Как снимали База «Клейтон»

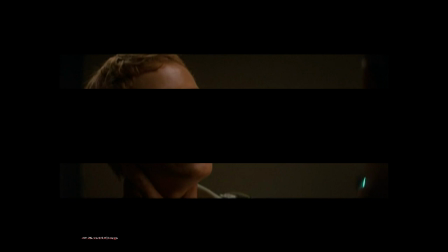20:31 The most fun about it was putting Connie and John against one another. Sort of like you take two cats and you get a nice dark closet and you throw them in and slam the door closed.
Is that a no?
McTiernan forced me to wear these boots, which were so uncomfortable. I had to do all kinds of things with these huge boots. He'll do stuff like put weights in your boots to change the whole gait, you know, to kind of make you sit more like a man, your whole carriage. They made me sort of slouch and sort of like walk, like, you know, very slouchy. So I actually had to train myself to walk more like a military person in spite of the boots. She went mano-a-mano with McT and said, you know, I don't want to wear these, they're too heavy, they feel too clunky.
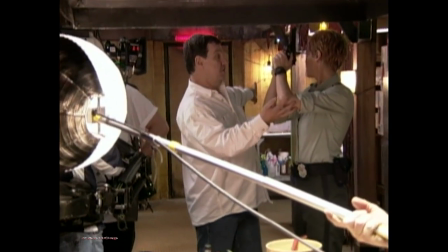21:16 They kept arguing and he said, no, this one I'm not going to let go on.
You want me to play?
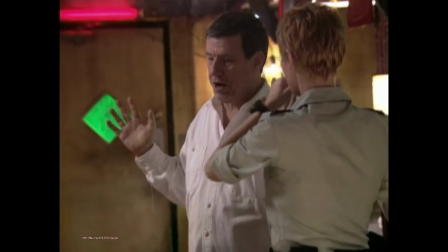21:22 No.
We cut all her hair off and she was completely game. She hated the tie. Wouldn't stop going on about that Girl Scout tie. And she was like, give me a real tie. She practically wanted me to put a sock in the trousers. I gave her in effect, a personal military trainer. Who spent quite a while with her, taking her around to bases and introducing her to the life of a woman in the military.
All they wanted to do was serve their country and take a stand and protect assholes like you.
This is a career like any other career. However, it does entail the idea that you might be called into war.
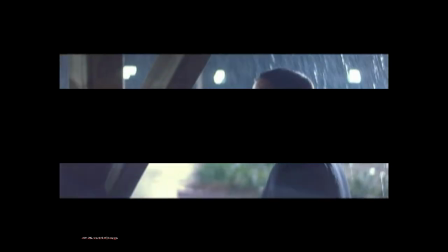21:57 Don't you talk to me like some goddamn recruiting poster, because I did my time.
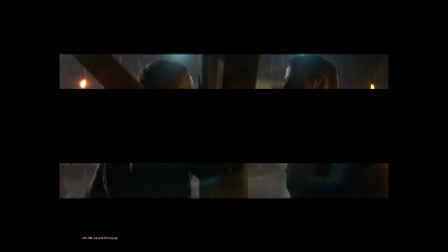22:01 It's a job that means something, that is ideologically motivated, and I use that for my character very much.
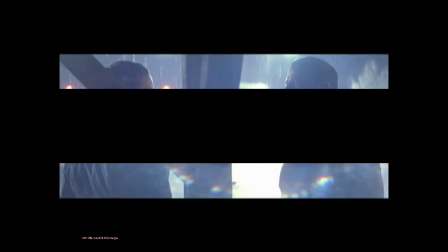22:07 You were like me once, you know? You believed in the whole honor and duty thing and trying to make a difference in the world.
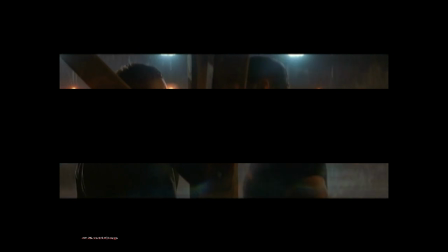22:14 Isn't that what you said? I was trying to get your number.
She is also, in a way, the guide through this maze, in a way, for the audience. She is the only person who is not pretending to be someone else.
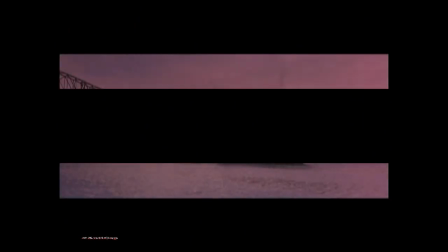22:33 The French tried to build a canal here before the Americans.
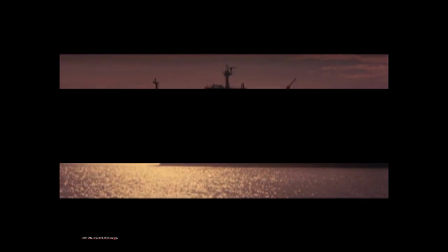22:36 She is like Scout in To Kill a Mockingbird, which is what I was sort of trying to suggest with the narration at the beginning of the movie.
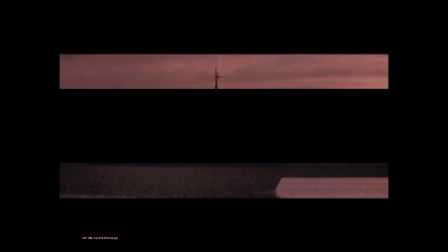22:43 And you see the ships and things, and it all sounds kind of sweet until you realize she's talking about shiploads of corpses. I always thought it was a great setup for the notion of corruption and illusion in this story. Because it's the little Florida girl's voice, I think it helps the audience catch on to, oh, things in this story are not exactly what they seem.
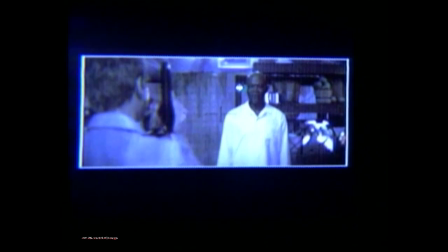23:10 Tom, why did this young woman have a weapon pointed at your head? She thinks I killed you.
It's great to be back with Sam. I wish we had more scenes to be with each other.
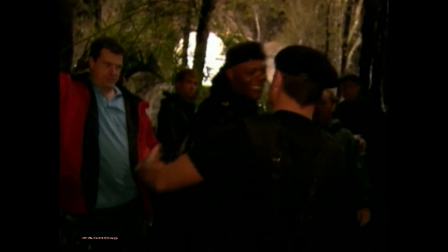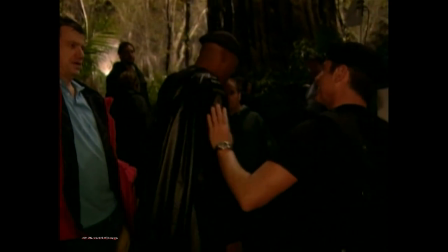23:27 I find that with any great actor, other actors become better instantly because they give them the confidence.
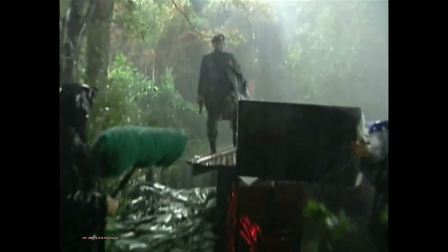23:35 With Sam, I instantly became a better actor.
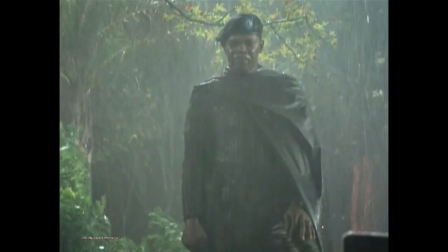23:41 The difficult thing with the part that Sam was playing, and particularly why I wanted to do it with Sam, is that the guy's kind of a holy terror. There's something just wonderful about him, and especially if he's being a really badass guy. He's the most intimidating guy in the world in this film. And what I wanted to do with the character was introduce him as somebody who's just scary as hell.
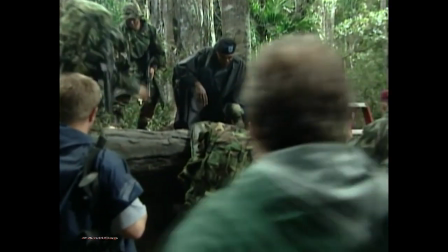24:02 Tell me this. What is your weapon? Your weapon, son.
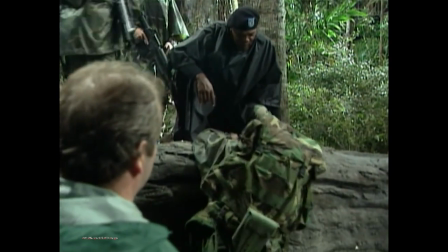24:06 Your weapon. What keeps you alive and makes the other guy die?
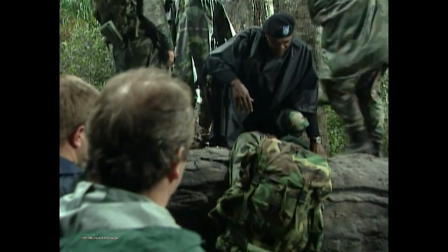24:12 What is your weapon? It's your brain, Mr. Pike.
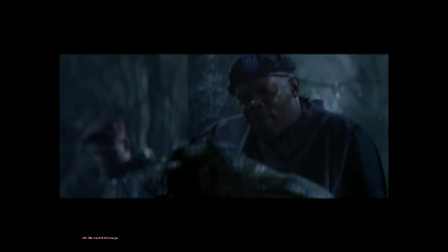24:17 Your noggin, your noodle, your smarts, your gray matter. Your poise under fire. Your wits, when all about you are losing theirs. I think you came to this party unarmed, Mr. Pike.
If you look at him from the exterior, he's a very hard, cold, mean, no-nonsense kind of guy.